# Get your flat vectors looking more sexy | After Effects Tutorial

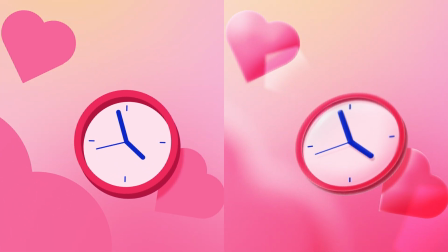0:00 Hi, I'm going to take you through the effects and techniques used to make the animation on the left look like the one we see on the right.
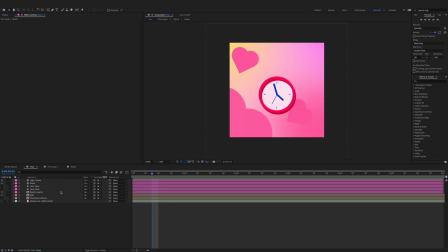0:09 Let's start by diving into the composition containing the clock and hearts.
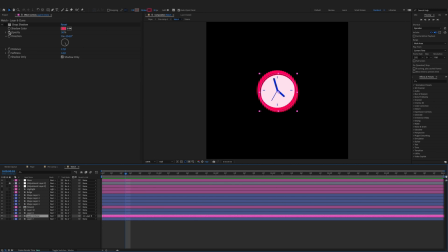0:14 First, add some drop shadow from the edges of the clock to create some depth and sense of light direction. Same goes for the pointers. Next we add the bulge effect, then a highlight consisting of directional blur and glow to make it pop some more.
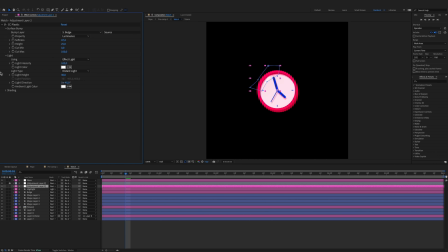0:33 CC Plastic. And here's my favorite one, the transform effect with a little skew added.
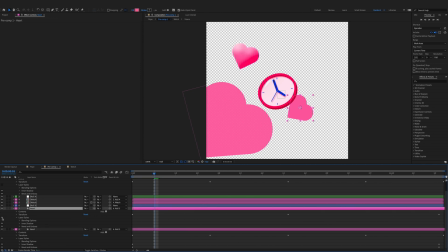0:40 Let's give those hearts some depth by adding bevel and emboss and inner shadow, tweaked to look like rim light.
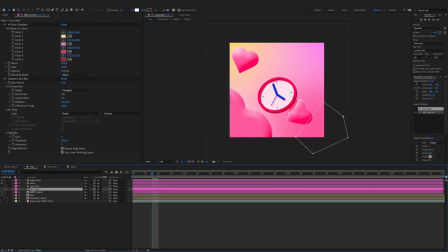0:48 Also, drop shadow and homemade lens flares to add those finishing touches. Last off, add noise and a gradient ramp set to overlay to enhance the light source. And voila, there you go. Some faux After Effects 3D.